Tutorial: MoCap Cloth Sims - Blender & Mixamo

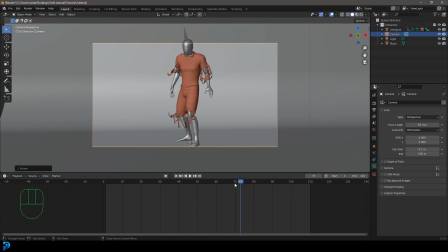[12:15]
So just come in here in your timeline, go to frame 1 and then hit I to insert a location rotation and then go about frame 50 or 37 in this case where he's up in the air,
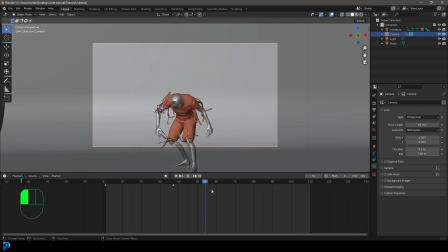[12:25]
move it up a bit, hit I, insert a location rotation. And then it comes to about here, we falls back down. You guys kind of get the idea. Just roughly move the camera along with the character. Right? To make it look a little bit more dynamic, you can just select all of these keyframes. Go over here in the tab.
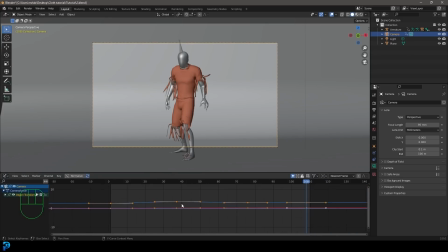[12:40]
Let's go into the graph editor real quick. And then come here to the drop down. Let's select the Z. And with the Z coordinate active, come over here and hit N to bring up the properties. Go to modifiers and let's give that a noise modifier. And let's make the scale 23 and the strength of it 0.2.
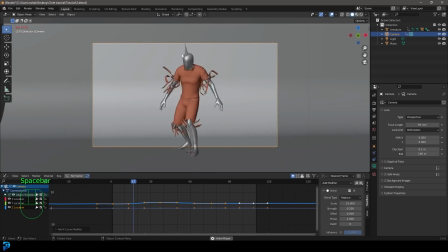[12:58]
And now on the Z, we're going to have a little bit of shake so it looks a little bit more handheld. But you can also do the same thing on the X. So come to the X, select it, give it that a noise modifier. Let's set the scale to 15 and the strength to 0.1. And let's see what that looks like.
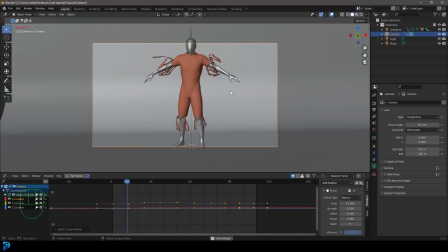[13:13]
Okay, so now it's got a little bit of dynamic movement to it and looks like it's actually a little bit more handheld.
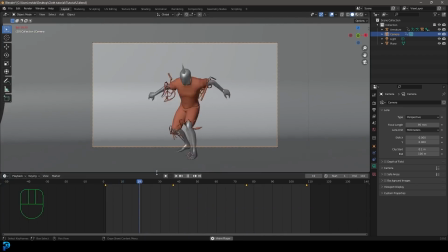[13:18]
So I'm going to go back into the timeline here, drag that down, and that's pretty much it.
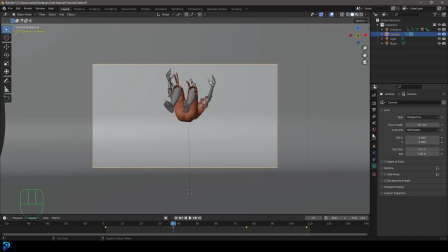[13:23]
So let's add in some light, starting with environment lighting. So go to your world settings.
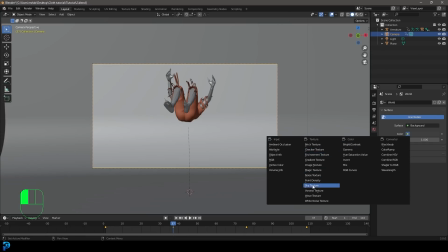[13:28]
Under the color here, just make that sky texture, and then come to the strength.
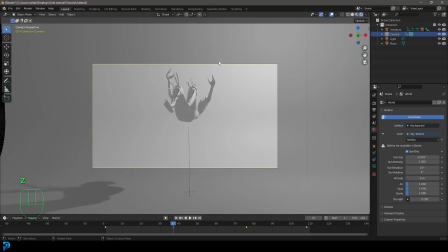[13:32]
Let's make that 0.2. Hit Z, go into rendered, and we are using Eevee over here. You can make it cycles. It's going to take a little bit longer, but I'm going to come here and enable ambient occlusion. And of course, screen space reflections is going to be really important. And we don't want to just be relying on the environment lighting.
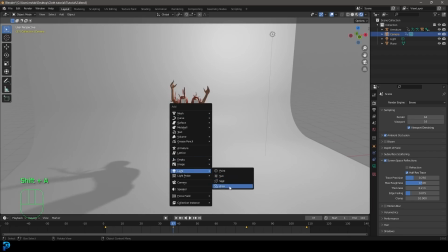[13:49]
So let's go Shift A. Let's add in a area light. G to move it up, rotate it in.
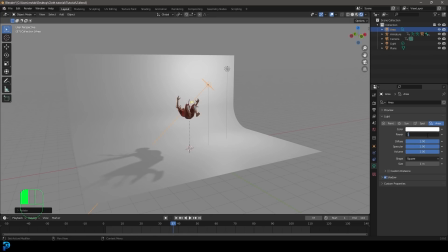[13:55]
And let's give that a strength under the light settings of about 120 and increase the size of it.
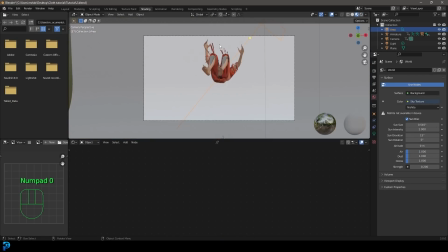[14:00]
Let's go into our shading workspace. Make sure you're in your camera view. Then hit Z, go rendered.
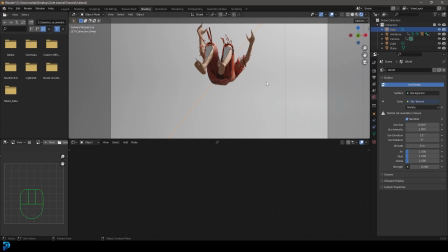[14:05]
Let's see what it looks like. I guess it's looking pretty cool. I prefer a darker background. So I'm going to select the plane in the background.
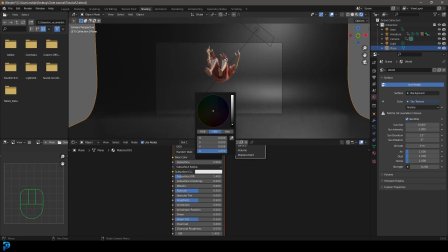[14:12]
Click new and I'm just going to go to the base color and make it darker. And I'm going to bring that roughness up a bit.
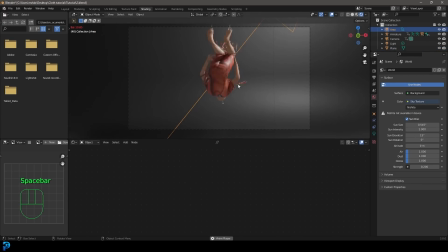[14:17]
I'm going to select my light. And at this point, you can edit your light by moving it around a bit. Shift D to duplicate it. And this is completely up to you. I'm not going to be doing a lighting tutorial at this point. You guys can totally figure this out on your own or watch some of my other tutorials. I sometimes like adding a little bit of color variation to my lighting.
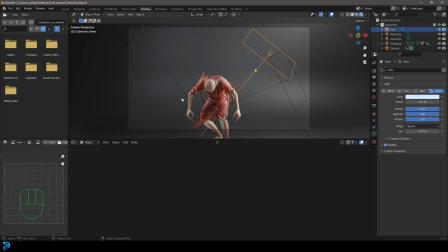[14:36]
Really just depends on the mood you're trying to create here, but you know, don't overdo it. We're just having fun here with this sort of cloth sim stuff.
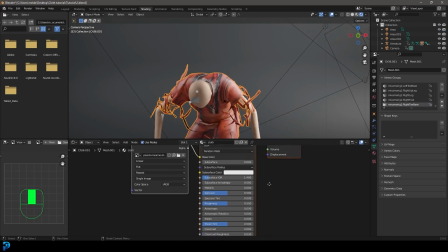[14:43]
Then you can select the cloth itself and you can come here to the material.
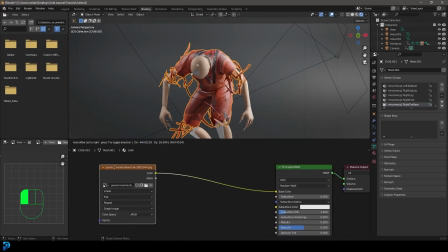[14:47]
And if you want to add a little bit of extra detail, just select this texture, drag it over, Shift A, click on the search, and let's get a color ramp node. And we're going to use that color ramp node to convert this into grayscale. So take the color from your texture, plug it into the factor, Shift A, search, and let's get a bump node.
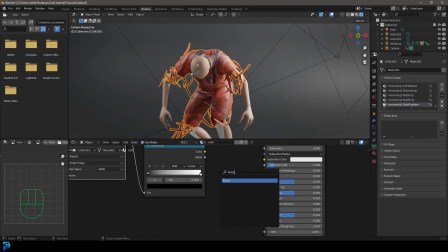[15:04]
You guys have seen me use it in some of my other tutorials.
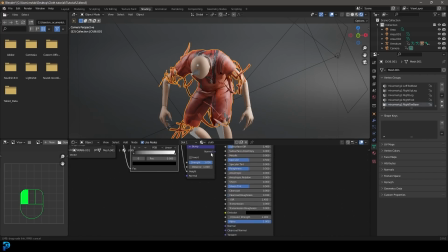[15:06]
So just grab the bump node, plug the color into the height, and then this normal here can now drive our bump a little bit. So we're gonna plug that into the normals of our principled, and the strength is way too high, so I'm just gonna go with 0.3. And now we have that little bit of fake detail there.
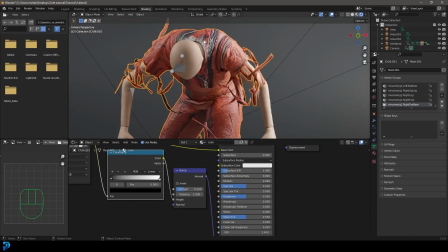[15:20]
If you look up close, it looks absolutely atrocious, but from the distance with a little bit of motion blur, this may actually look pretty cool.
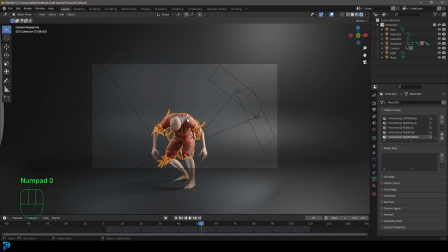[15:25]
So let's go back into our layout, go back into our camera view, hit Z, go rendered if it's not already.
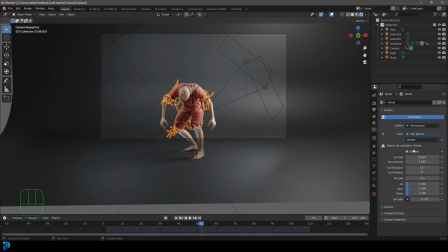[15:31]
Let's go to our render settings, go down and enable motion blur. And I think I might go to my world and just bump the strength down just a bit to about 0.1 maybe.
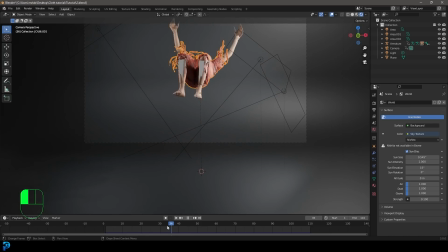[15:39]
Now let's just get a shot that looks really cool. So I'm going to go with that. That looks pretty cool.
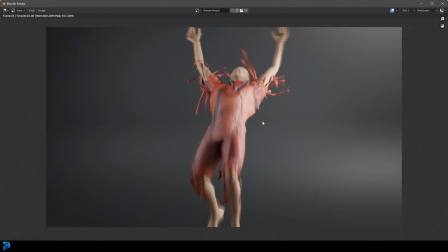[15:44]
So let's give that a test render. Go render, render image. And there you have it. So once you render this out as an animation, it'd probably look a lot cooler.
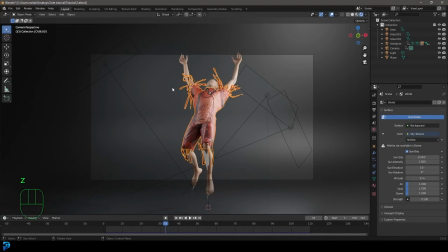[15:52]
You can spend as much time as you want refining it, working with the materials, the lighting setup, whatever you want to do.
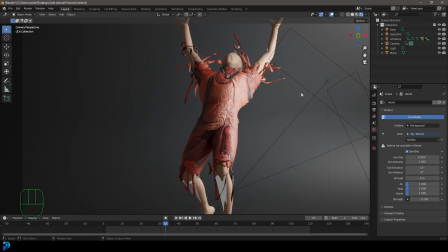[15:58]
I think actually deleting one light on the side gives it a little bit more contrast. But yeah, this, like I said, this is not a materials or a lighting tutorial.
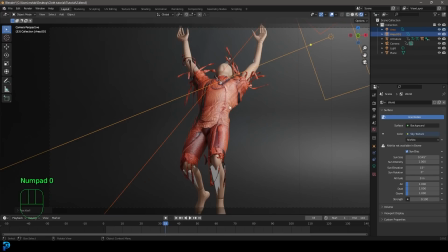[16:06]
This is just having a little bit of fun and just enjoying ourselves. I hope you guys have actually liked this tutorial.
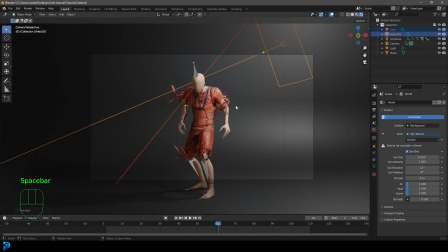[16:11]
Oh yeah, by the way, I'll quickly show you how you render this out as an animation. You're going to go to your output, go over to the output folder here, you know, select somewhere in your computer, set the file format to an FFmpeg video.